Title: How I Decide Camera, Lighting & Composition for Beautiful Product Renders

Every realistic render comes with a question. Where is the light coming from?
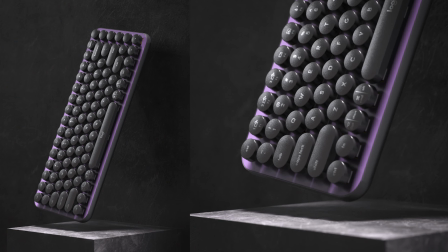In this tutorial, I will show you how I transform this simple keyboard model using intentional lighting, composition and camera angles. You will see the exact steps I use from blocking out the scene to shaping light and refining details so you can apply same approach to your product renders.
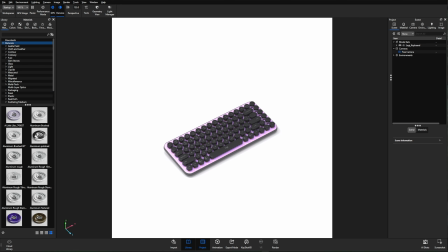Let's build this shot from the scratch. Alright, so this is the keyboard model I will be working on today.
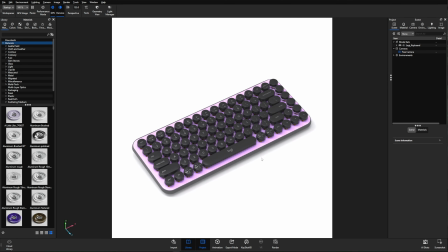To begin our lighting workflow, the first thing I always focus on is composition.
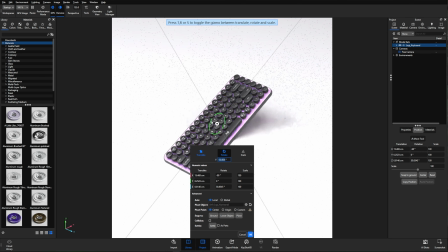I will start by selecting the model and rotating it to around 75 to 80 degrees, then lifting it slightly upward.
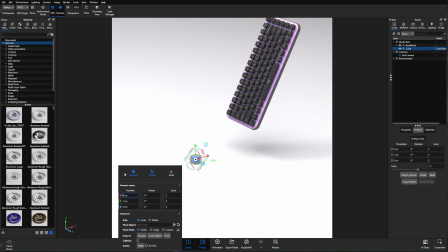Now I am adding a cube. At the moment, it feels a bit small in proportion to the keyboard, so let's scale it up.
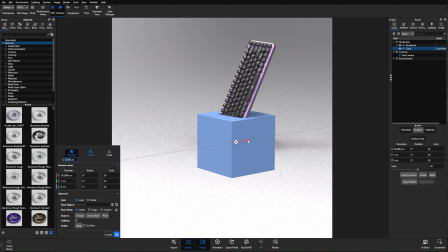Around 20 units work well. I will place the cube underneath the keyboard, and next I will add a plane behind the model.
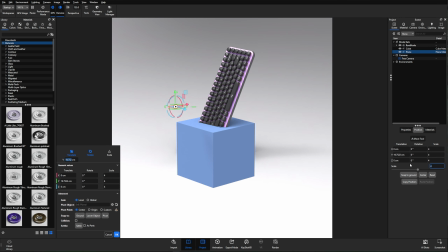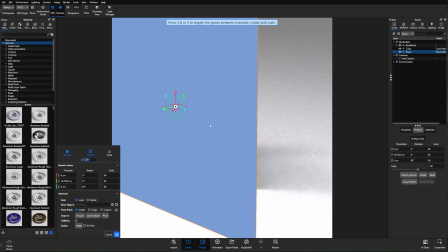This plane will act as a background wall. I will push it slightly backward to create some depth.
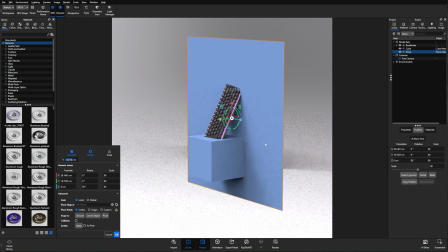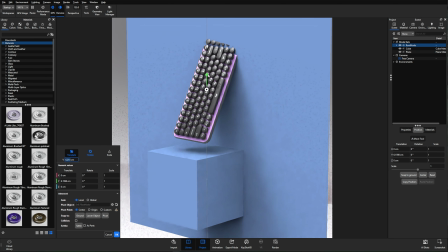Now I will select the keyboard again, raise it a bit and fine-tune the rotation.
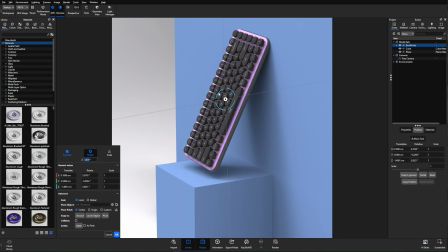The goal here is to make the keyboard feel like it's hovering above the cube, while also maintaining some distance from the background.
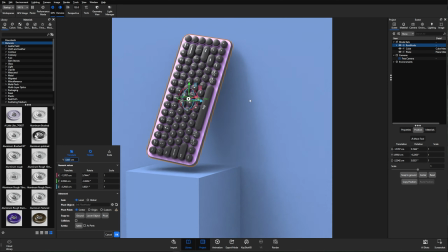This separation helps create better shadows and depth. Next I will adjust the camera.
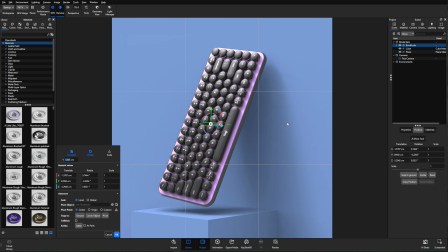I usually turn on the grid and compose using the rule of thirds, which helps naturally draw the viewer's attention towards the product.
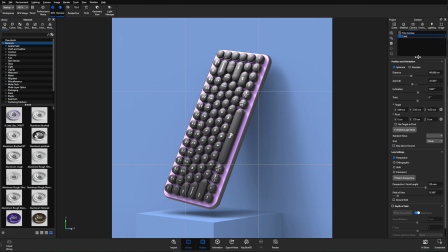Once I am happy with the composition, I will rename this camera as a main camera and lock it down so we don't accidentally lose our framing. Now let's move on to the background material. I will select the background plane and open the material graph.
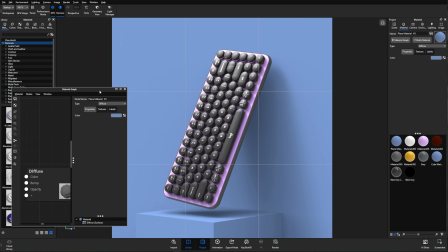I want the background to feel slightly rough with very subtle scratches, not too noticeable.
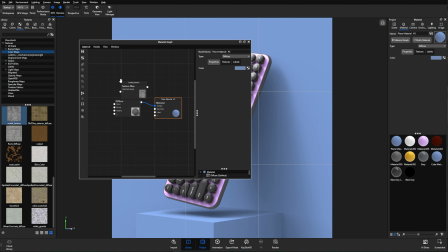I am choosing a metal texture for this purpose. First, I will check the scale of the texture.
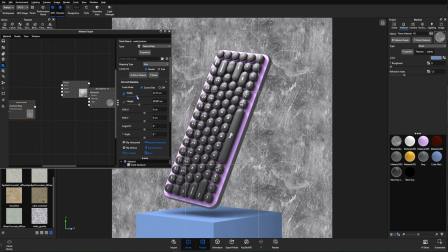It looks a bit large, so I will scale it down until it feels more natural.
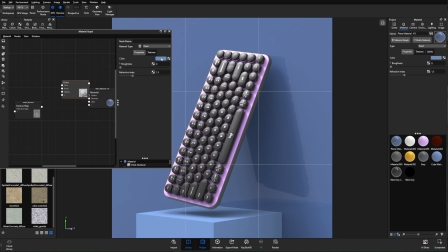I will change the base color to a neutral grey so we can clearly see the surface details. Now I will plug this texture into the bump map.
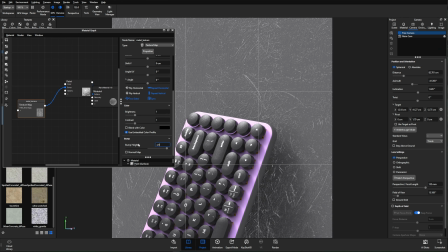The scratches looks a little too strong, so I will reduce the bump value to around -0.1.
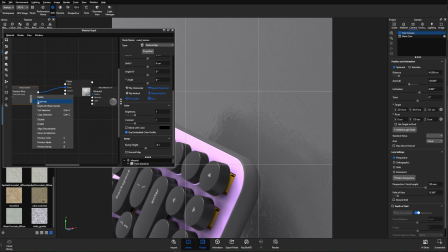That feels much more realistic. Next I will use the same texture for the roughness map and add a color to number node.
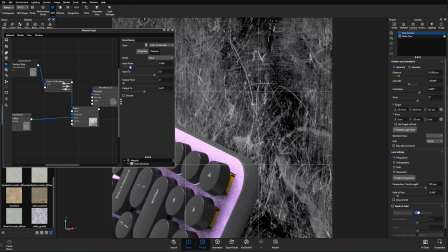This gives me control over the black and white values, allowing me to fine-tune how rough or smooth the surface appears.
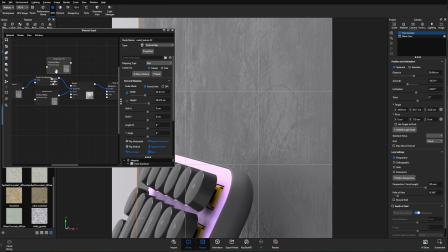Finally, I will apply this texture to the diffuse channel and give it a subtle color.
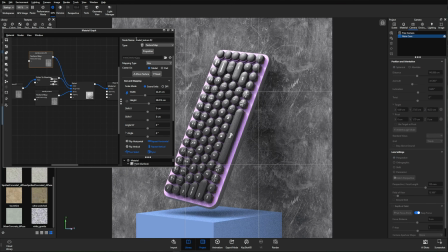I will use the same material on the cube as well so everything feels visually consistent.
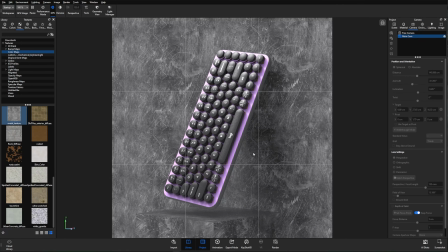For now this looks good. We can always refine it later after lighting.
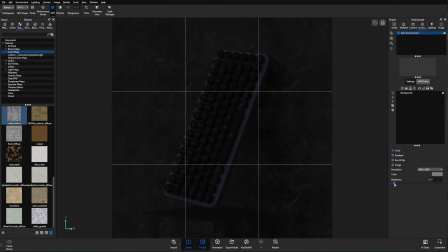Let's move on to the lighting. I will start by going to the environment tab and adding an environment texture.
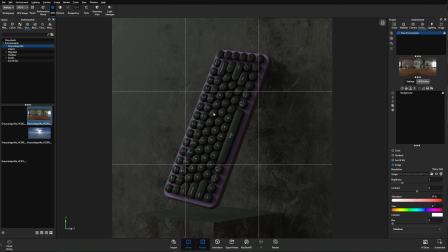This acts as our ambient light and immediately gives the scene a sense of space.
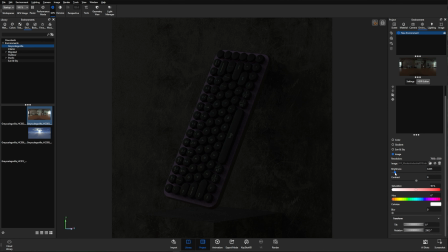Now let's reduce the environment brightness to around 0.16 to keep it subtle. Now I am adding a new light pin. I will reduce the radius and increase the brightness to create a hard light.
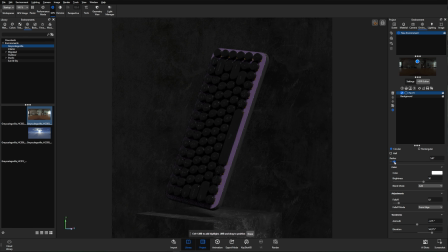I will position it above the keyboard so it casts shadows on the cube, almost like light entering from a small opening, similar to a cave effect. This adds drama to the scene.
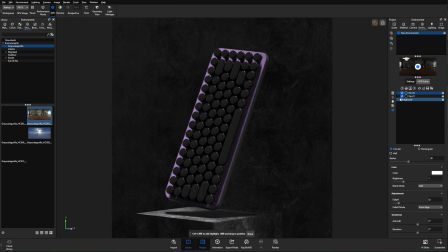Next I will add a second light pin and increase the fall off so it behaves more like a soft fill light.
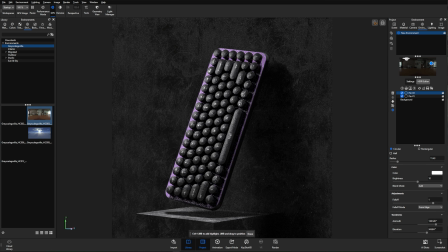This helps illuminate the keys, making the letters more readable. I will carefully adjust its position to get clean highlights.